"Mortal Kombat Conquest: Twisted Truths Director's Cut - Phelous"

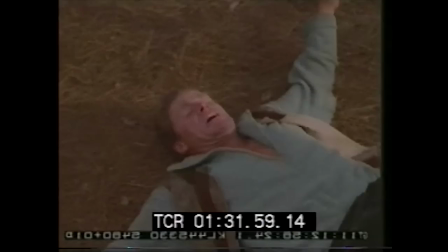1022s MOON! MOON! MOON!
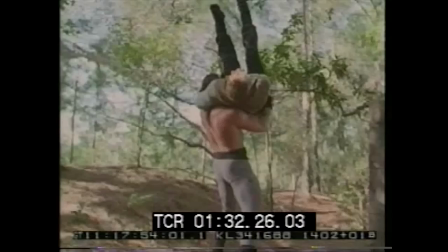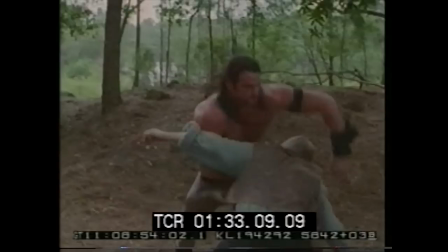1029s
So, when I originally covered this episode, I called this belly-to-back suplex a back-body drop like an idiot.
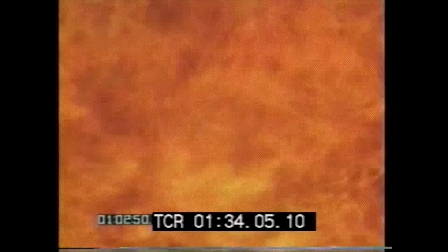1037s
BACK BODY DROP! Can you imagine announcers calling moves wrong in wrestling?
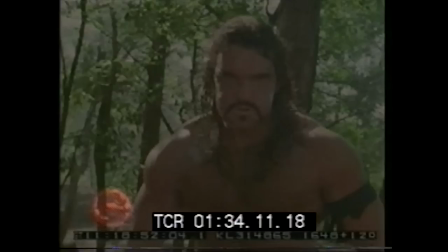1044s
Anyway, MORTAL WRESTLING is exactly what these weird interludes keep making it feel like.
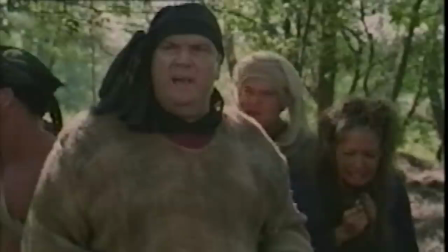1054s
The big guy who comes to take Tomas away after Vorpax accuses him of attacking her has been re-dubbed, and listening to his takes, I kind of get why.
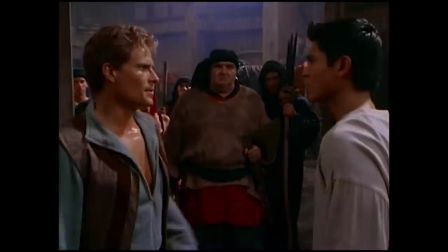1063s From the man attacking you! Where? What man? From the man attacking you! Where? What man? You're coming with us. You're coming with us.
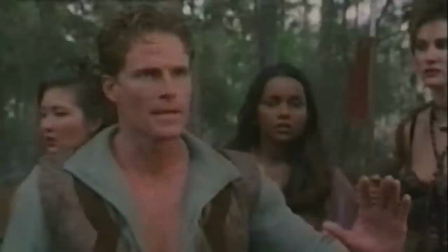1070s
Also, it never made sense to me why in the final, instead of taking him to the authorities, that they take him to the trading post.
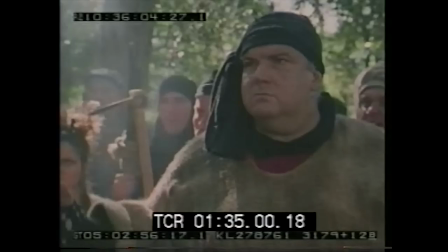1078s
But there is some dialogue that at least makes this make a little bit more sense in the rough cut.
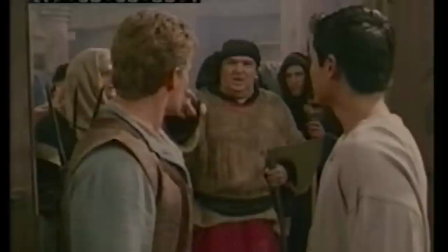1083s I'll go. But I'm staying at the trading post. You can take me there.
Now, I still don't get why Tomas would be allowed to dictate where they'd take him,
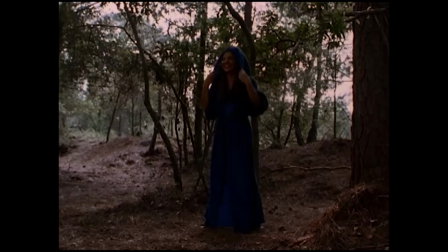1092s
but that at least makes it seem less like the trading post is also where they drop off criminals.
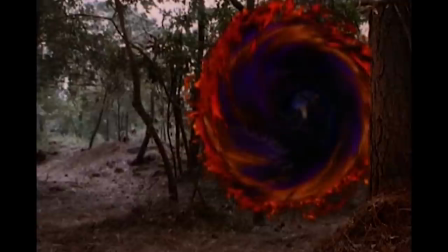1097s
But I'd be really remiss if I did not show you the temp effect for Vorpaks portaling back to Outworld.
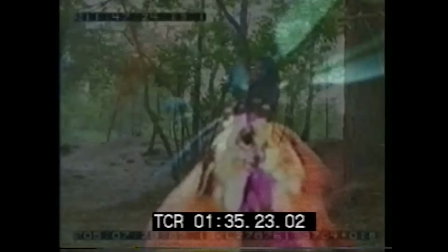1108s
Absolutely stunning.
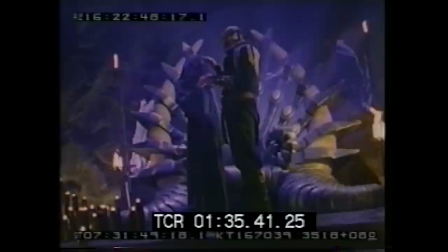1110s
There's a really long Vorpaks walking up to Khan and taking her hood off shot here, which I really don't know why was ever in a cut.
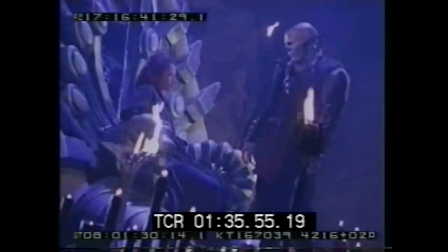1119s
It's just so slow. You can also notice that they've slightly pitched down Jeff Meeks voice for Khan in the final.
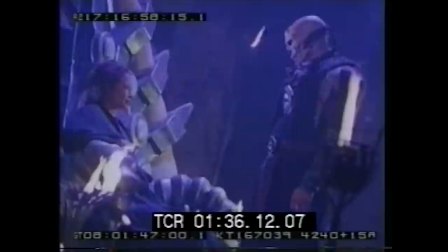1126s Clever. Using my palace guard as your attacker. Clever. Using my palace guard as your attacker.
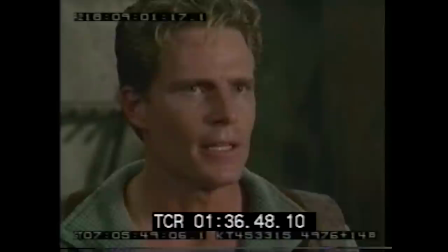1132s Two of Earth's greatest fighters turning against each other. Two of Earth's greatest fighters turning against each other.
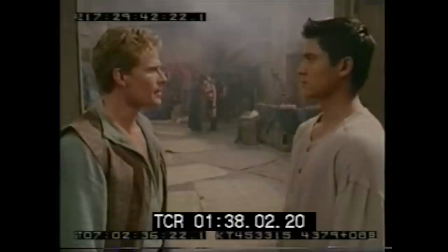1139s He attacked a woman? I did not. I fought a man attacking her. That's not what she said!
No, it's THAT'S what she said!
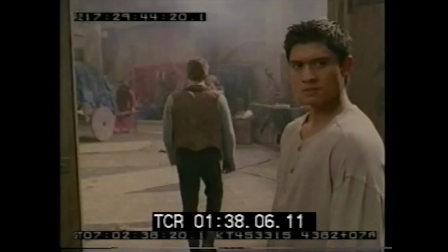1144s
Totally ruined that joke! And then suddenly, we get the PROPER Mortal Kombat movie theme for the Kung Lao Tomas fight.
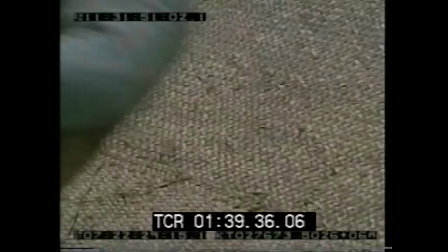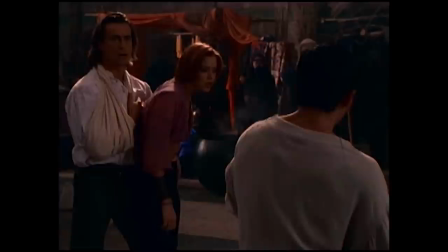1158s
At the end of this fight, after Kung Lao finishes Tomas with his flip kick, Taja dashes out and Ciro holds her back,
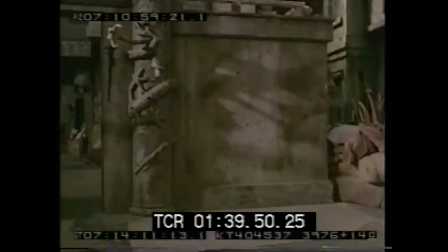1165s
which is cut from the final, just leaving Ciro randomly holding Taja at the end of the battle.
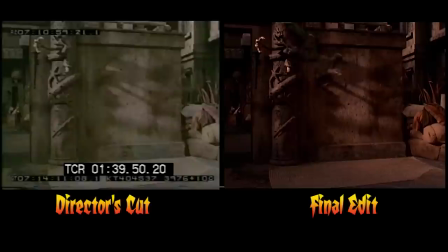1170s
My god. A wall. I had no idea.
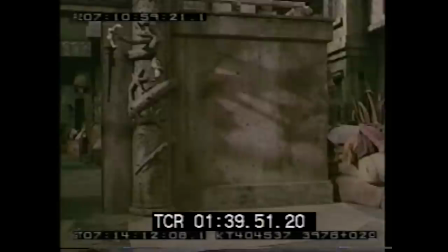1175s
Of course, this is more missing reptile effects shots, and once again, reptile's a bird.
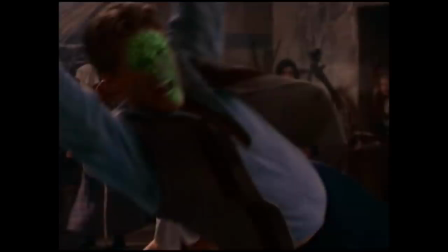1182s
And this is where reptile acid spits at Kung Lao, and Tomas takes it in the face,
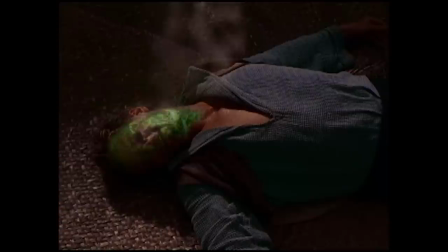1187s
showing how little sense and what a waste of time to setting Tomas up as the killer of Waitress's plan made.
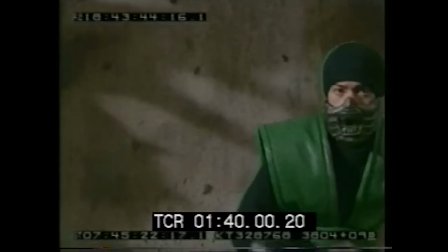1194s
However, this scene is much more amusing with the effects removed.
YEEEESSSSS NOOOOOOOH!
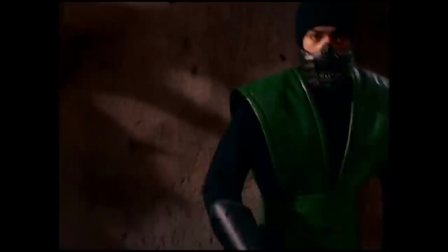1204s
In the original cut, Reptile was meant to try and take one more acid shot before bravely running away,
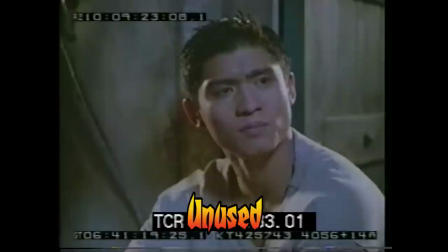1210s
where in the final it's just, I'm only trying that once, bye!
Tasha knew he was good.
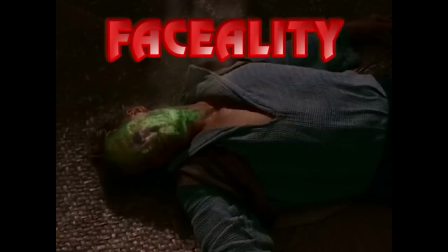1216s Ciro lost someone, too. Magda.
It's funny when they cut lines like this, it's like characters have completely forgotten about another character's death.
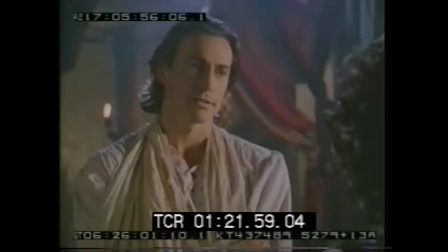1224s
They only have the storage capacity in their minds for one.
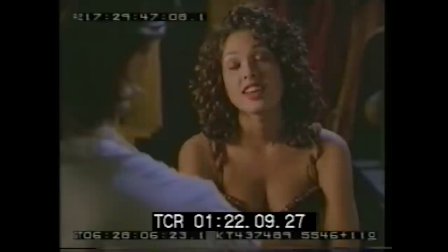1227s
But again, that was about Ciro, and it was unbelievable that they'd care about him and his horrible relationship with that girl he assaulted once.
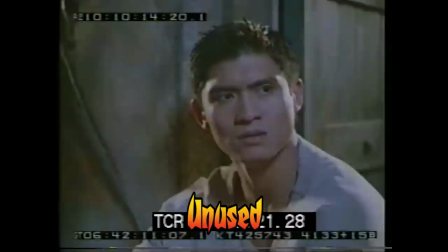1236s This is the Emperor's doing. Yes. He's tried to kill Tomas before. Like he has you.
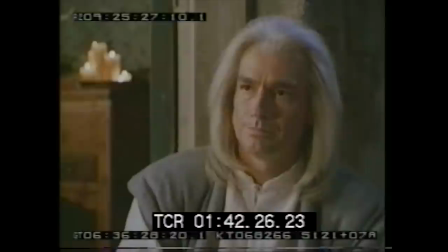1242s And failed.
Whoa, no wonder they cut this one.
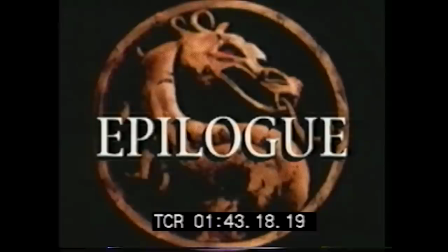1246s
This line makes it clear that Raiden knew Tomas was a good guy and could have cleared this up with Kang Lao so that they didn't go after each other.
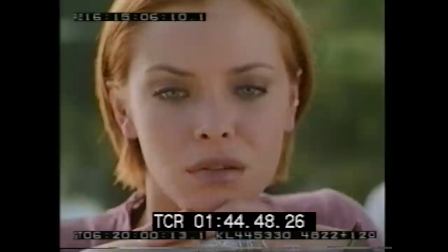1255s
Epilogue time! With an inappropriately timed train whistle.
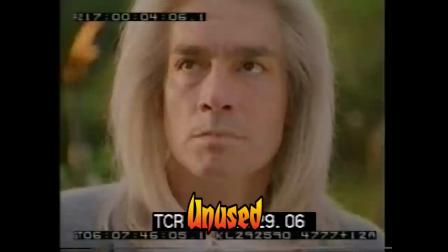1260s I was really falling in love. And did he love you? Yes. Then that's all that matters.
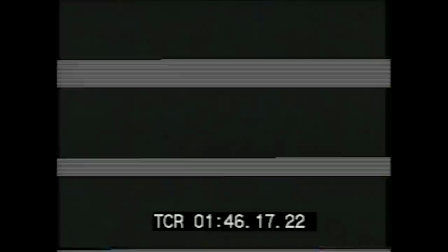1266s You can hurt them, Shao Kahn. But you cannot destroy them.